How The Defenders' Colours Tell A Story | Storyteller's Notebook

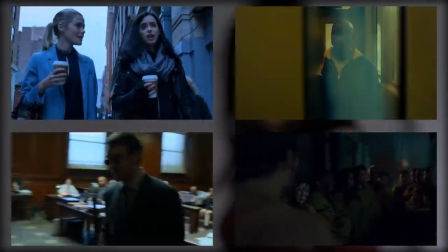4:06 These scenes add an extra layer onto our understanding of these colors and what they represent in regards to this series.
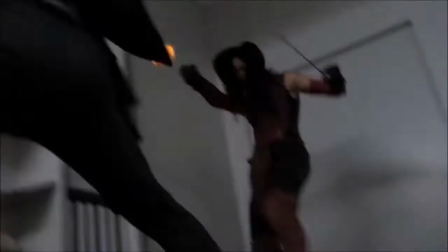4:12 By filling specific scenes with specific colors, it's not only able to give them specific meanings,
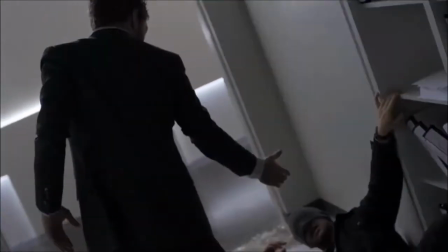4:17 but combined with what we've already assumed about them, makes those meanings even more complex and interesting.
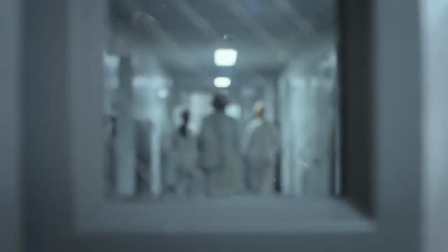4:22 This can also be seen in how the show uses the color white and subverts our expectations of it.
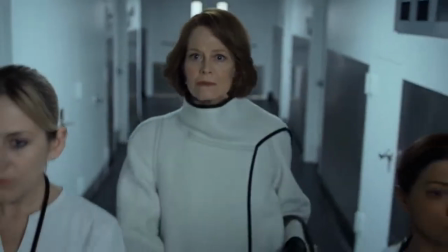4:28 In the show, this color is associated with Alexandra, the central antagonist for most of the series.
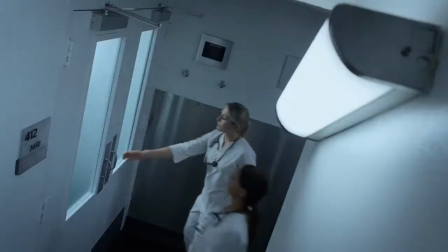4:33 In her first scene, she is shown in a sterile white hospital, where she is getting checked for an unnamed illness.
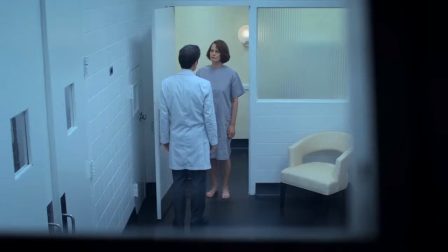4:39 The doctor comments that their previous tests were already fairly conclusive. She goes into an MRI machine and the scene ends. This gets us to associate white with death, or at least the fear of it. It's an unusual choice,
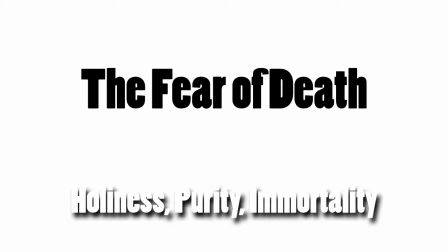4:52 as white is usually associated with holiness, purity, and even immortality.
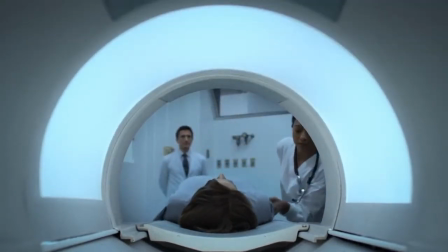4:57 The idea of it being a symbol of death is a shock that goes against everything we've assumed, at least for Western viewers.
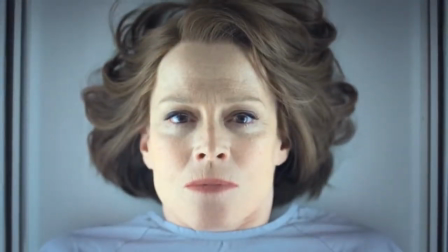5:03 Just like how this unnamed illness is a shock to Alexandra, who, for thousands of years, thought she would be able to live forever.
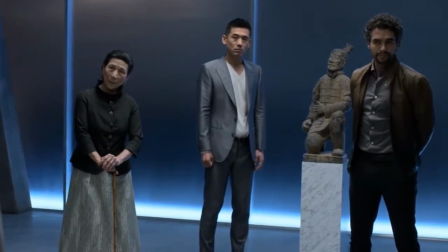5:10 And the symbolism of death doesn't just stop with Alexandra, as the show foreshadows the deaths of many of its main characters early on by introducing them wearing white.
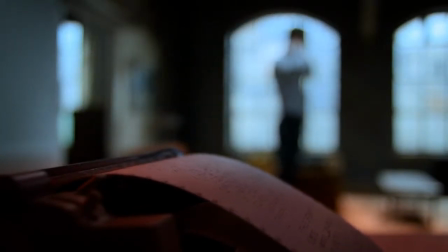5:19 Some even before the death connection had been established. The show subverts the traditional meaning behind some of its colors to add thematic depth to its story.
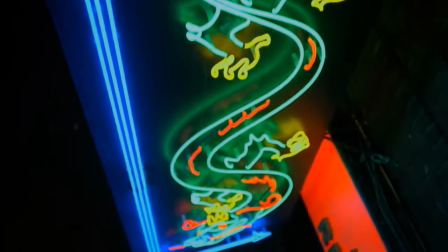5:28 But as fascinating as the show's use of individual colors are, what's even more interesting is what happens when it mixes them.
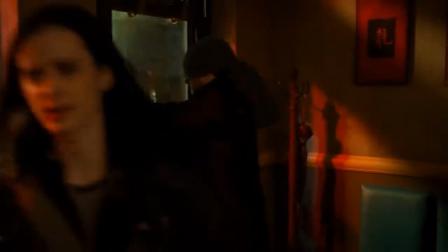5:34 For example, when in episode 4 these heroes are finally able to stop and get to know each other, the episode from start to finish is filled with vibrant reds,
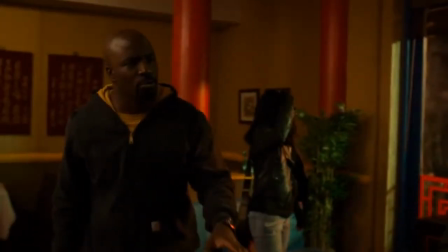5:42 blues, greens and yellows, showing how their worlds have finally come together.
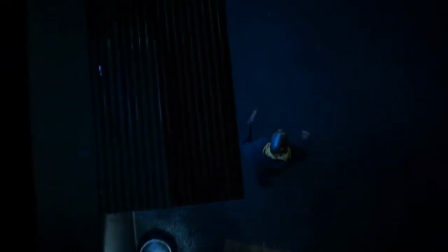5:47 Or in the same episode, when Jessica decides to leave, not able to handle all this mystical bullshit, Luke tries to convince her to stay.
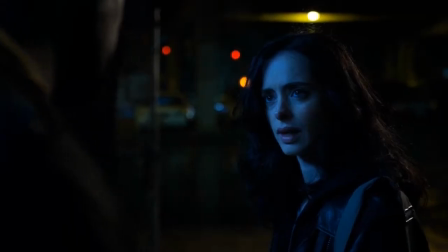5:54 They have each other's colors behind them, Jessica with a small yellow light above her head and Luke lit up from the back by a blue one.
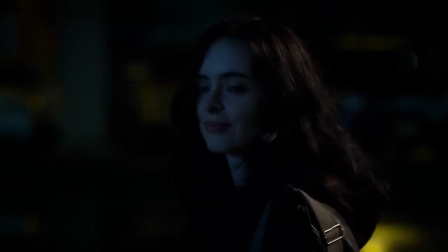6:00 The blue shows Luke's sadness at seeing Jessica leave, and the yellow implies that for Jessica, leaving all this behind is her way of trying to move on.
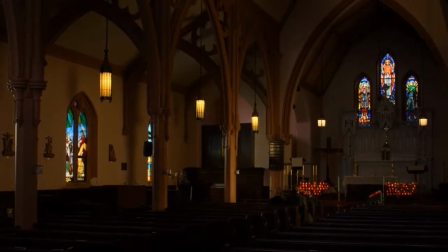6:07 And at the end of the series, after Matt's dead and everyone returns to their own lives, we get this shot of the city.
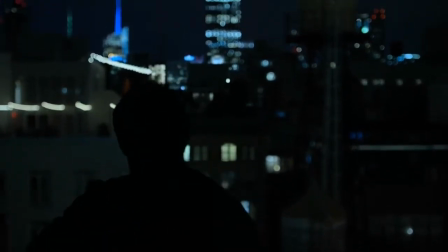6:13 We see these great big lights scattered across New York before cutting back to reveal the silhouetted figure of Danny Rand with his glowing hand.
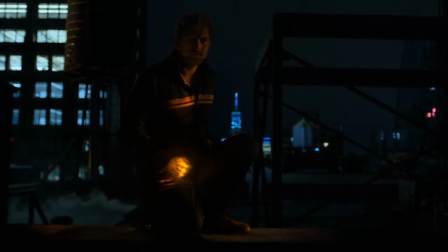6:21 This scene shows how now the Defenders' worlds are no longer separate. They are one, and Danny's hand glowing at the end shows how they must all move on.
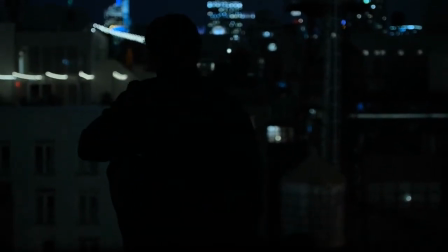6:29 Which is especially poignant since when I first saw this scene, I only noticed the red tower in the center and thought it was Matt in the darkness.
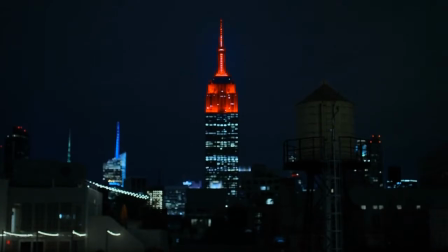6:37 I thought that he hadn't really died. And then I found out there's going to be a season 3 of Daredevil, but still.
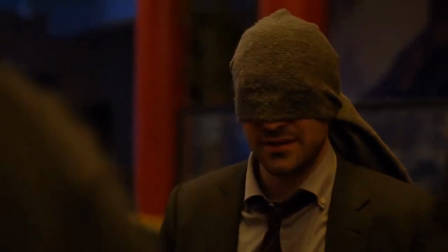6:43 Though single colors can be incredibly meaningful in of themselves, you can create even more depth and complexity in a story by mixing them.
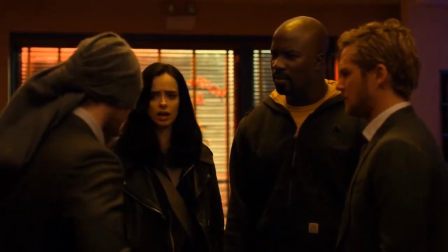6:50 Colors are an important storytelling tool, and The Defenders shows many of the subtle and clever ways you can use them.
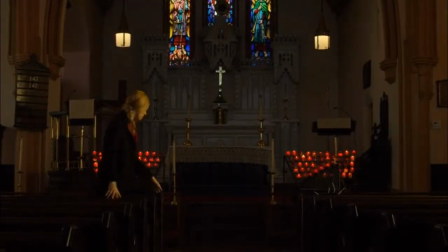6:56 It can represent people, feelings, and even complex ideas.
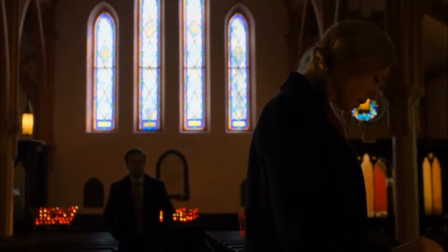7:00 The ability to tell a story through visuals alone is something that makes film and television unique in the artistic landscape,
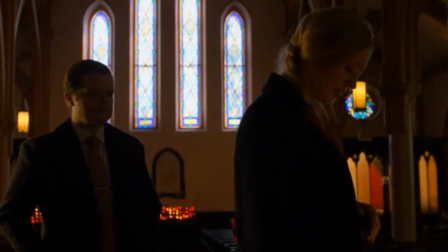7:07 and it's important to be able to bring together every little detail of the medium, especially color, in just the right way to tell your story.
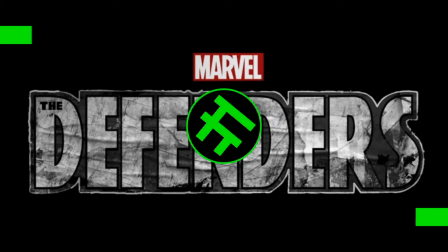7:19 And yeah, those are my thoughts. I was actually going to include the new Death Note movie in this video as well, just because I noticed it did a lot of color-based stuff as well,
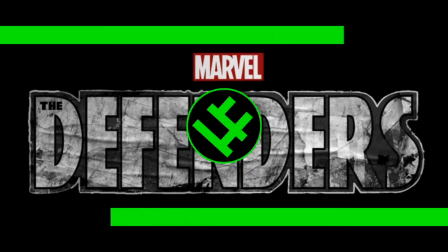7:26 specifically in using blue to symbolize danger and red to symbolize safety, which is the reverse of what you'd usually expect, but I decided to be a bit too much.
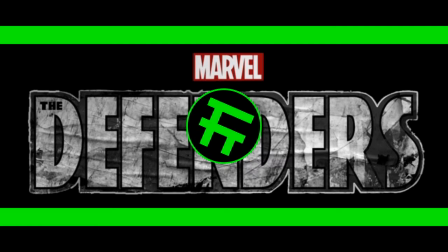7:34 And The Defenders was pretty cool, although I have to say there were a good few parts that just fell a bit drawn out. Also, holy shit, I cannot wait for Punisher. Oh my god, that teaser has me hyped. I mean, no offense to The Defenders, I really liked it, but I think the Netflix Marvel stuff is at its best when it's more grounded, so I like that they're coming back to that.
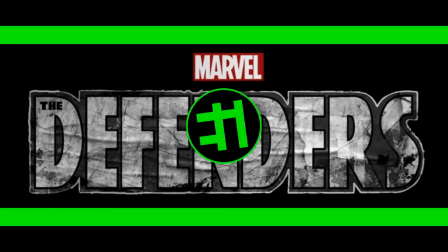7:52 Might even make a video on it, honestly. Could be an interesting topic. Anyway, tell me what you think, if you agree, disagree, why you thought of The Defenders, what your favorite color is, etc. And thanks for watching. If you enjoyed this and want to see more, and be sure to like, comment, share, and of course, subscribe to come flag me. And hopefully, I'll see you later.